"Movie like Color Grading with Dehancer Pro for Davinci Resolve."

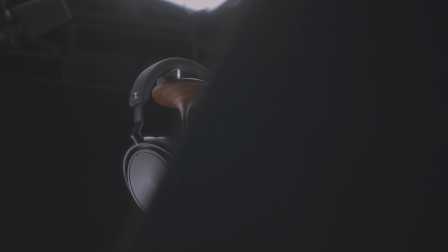What you are looking at right now are different shots that have been graded inside of Davinci Resolve,
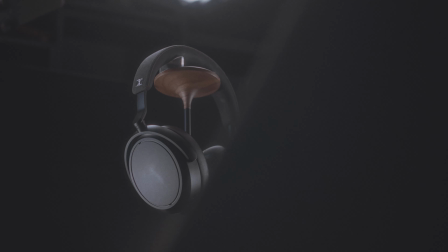shot with the Sony FX30 and an Irix 30mm T1.5 Cine lens over the last couple of weeks.
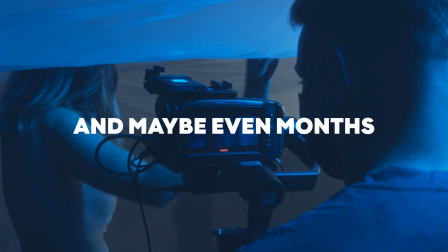The only thing different to my normal workflow is the addition of a plugin that actually emulates Film Stock Emulation and much more.
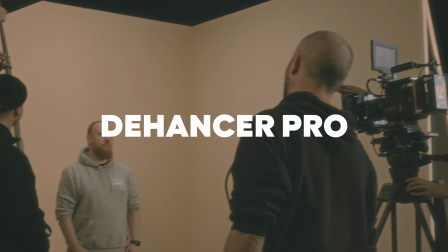It is called Dehancer Pro and is not only available on desktop or notebook computers but also on iOS and iPad. How this works, why I actually really enjoy using it for my color grading, and how it can actually help you in your video projects will be revealed right after the intro.
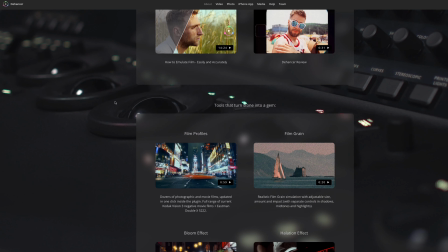Dehancer is a long-running plugin that has seen countless of revisions and improvements over the years.
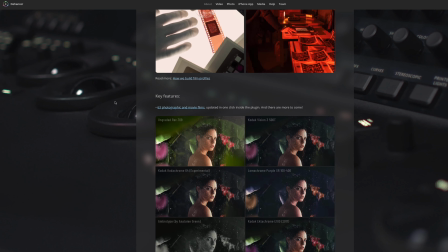In this video I'm going to show you all the different elements that the plugin uses and try to
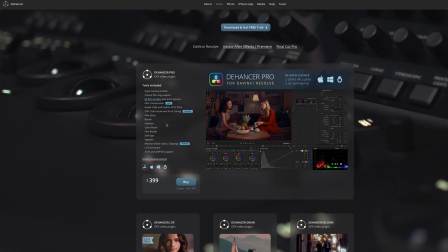combine them to explain how it can enhance and actually enrich your videos in the future. This is not a full tutorial on it since there are quite a lot of videos of those already out on YouTube for you to enjoy. But if you are interested in seeing one especially made by me, go down to the comments and ask away there. If after watching this video you feel compelled to buy the plugin yourself, feel free to use the link in the description as well as the promo code LEECHTM to get 10% off the price.
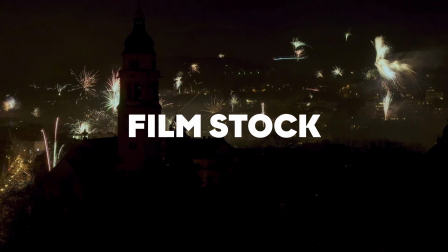Let's begin with Film Stock, which is the most important and blatantly obvious thing you can do with Dehancer. The easiest way to show you is using some raw footage from my recent shoots and apply some of Dehancer's Film Stock emulations. I'll show you a couple of different variations and then we'll move on to some more tools. The thing I like the most is actually the nuances and the subtle changes most of them make.
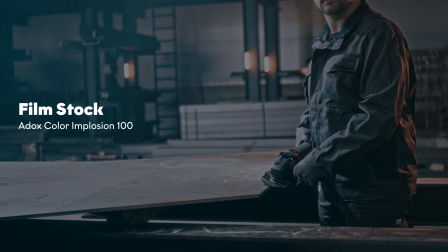Often, when using a LUT pack to get a fast look,
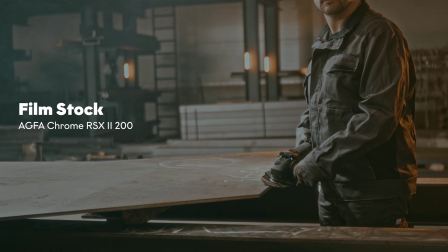it's really striking and mostly overwhelming in its intensity and can look unnatural really fast.
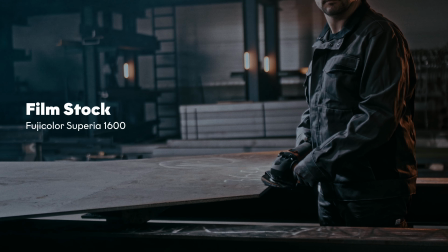Not so much with Dehancer, it's a very subtle overlay that feels like analog film. But let's be honest, I actually have no clue what real film feels like, since I have never in my life shot anything on a real film camera.
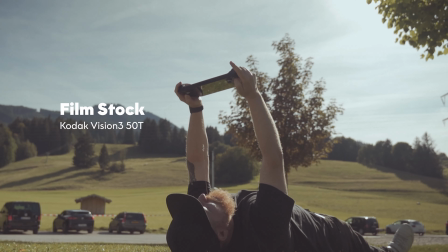But what I'm looking for is not the real thing, but the feeling that it creates.
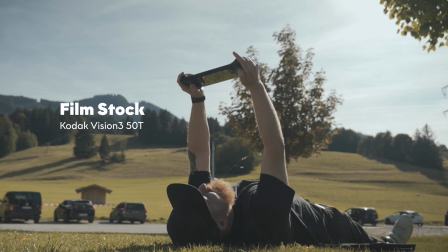And in my opinion, this is something that Dehancer does very well with all of its options.
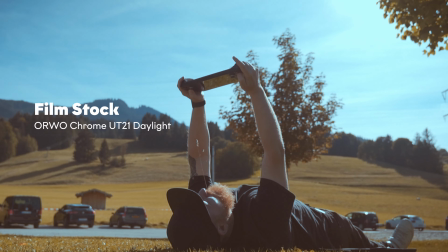And overall, I'm sure you are watching this video because you are looking for a specific style or look and hope that Dehancer can achieve that.
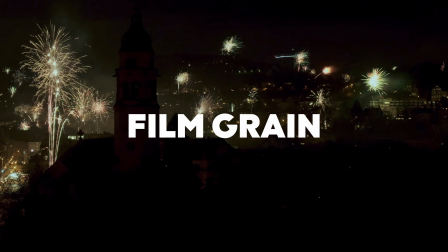Next up, let's have a look at film grain. This is something that most of today's filmmakers aren't even used to anymore. Me included, since today's film cameras produce such a sharp and clean image that anything that looks like grain is instantly seen as negative or mislabeled as noise.
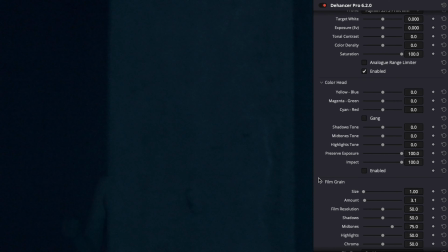Film grain itself is something that looks and feels very organic to film itself,
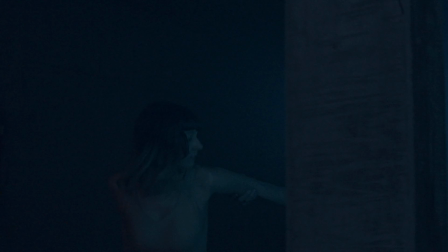and when used with the right intensity and amount, looks amazing and gives your footage a whole new edge. Sadly, this is something that cannot be seen much on YouTube since the compression just filters and destroys the subtle nuances. Nonetheless, here are a few shots done with some film grain in different variations.
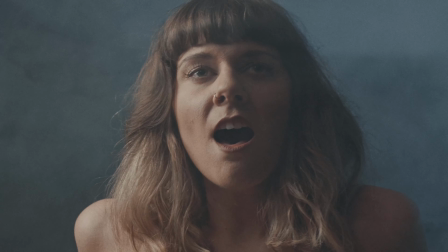Oh, and by the way, this is not just a simple grain overlay as in most other VFX programs, but Dehancer recreates the image with some grain.
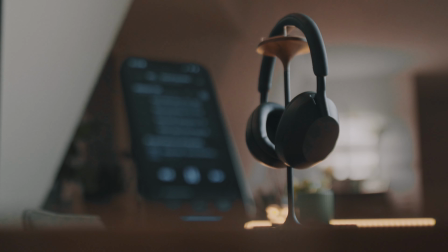The easiest way to see the difference, which isn't actually easy to see anyways, is using Resolve's built-in grain overlay and watch it back against Dehancer's.
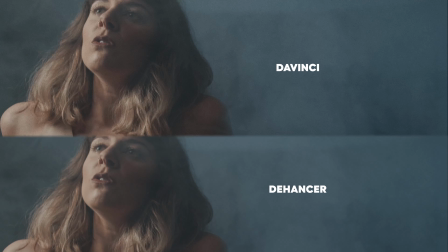Can you actually spot the difference?
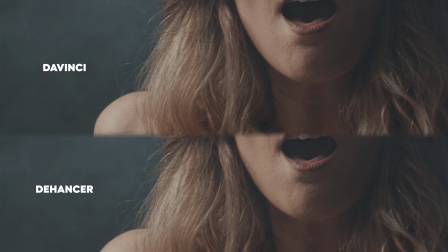Well, probably not due to the YouTube compression, but if you really want to see the difference, you should render out your files as ProRes and watch it back then. Next up, the thing that I really like the most about Dehancer, which is actually just a small feature in itself, well, the halation tab.
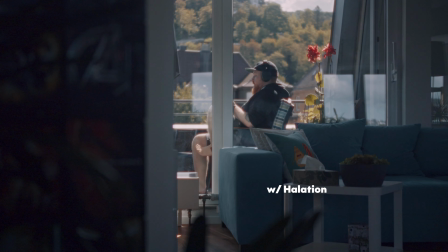Halation is something I always try to emulate in After Effects and never got the hang of it in recreating it really realistically.
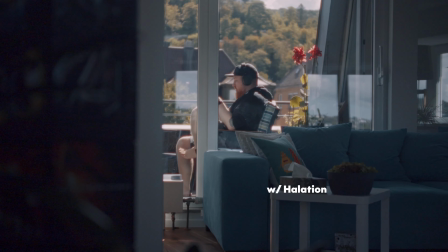You can see this type of effect in many films when shot on analog film, and it gives this typical real film look that is so desirable.
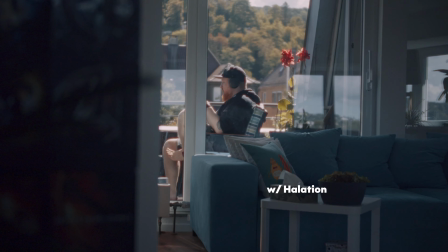It's a simple red fringe around high contrast areas, giving it a nice shine and glow at the same time.
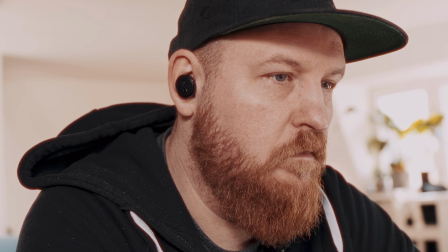In my opinion, it's the smaller and more nimble brother of activating the big bloom switch
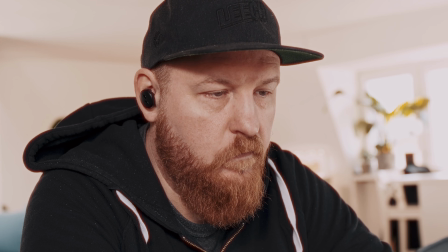and a much better and more realistic way to imitate incoming lights overblowing your sensor a tad.
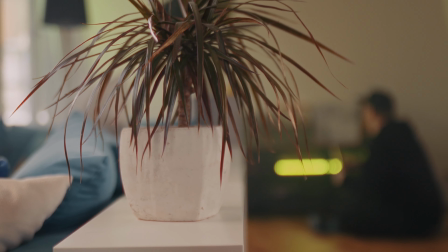It's, well, a simple set, a fantastic tool, and my most liked thing inside of Dehancer in my opinion.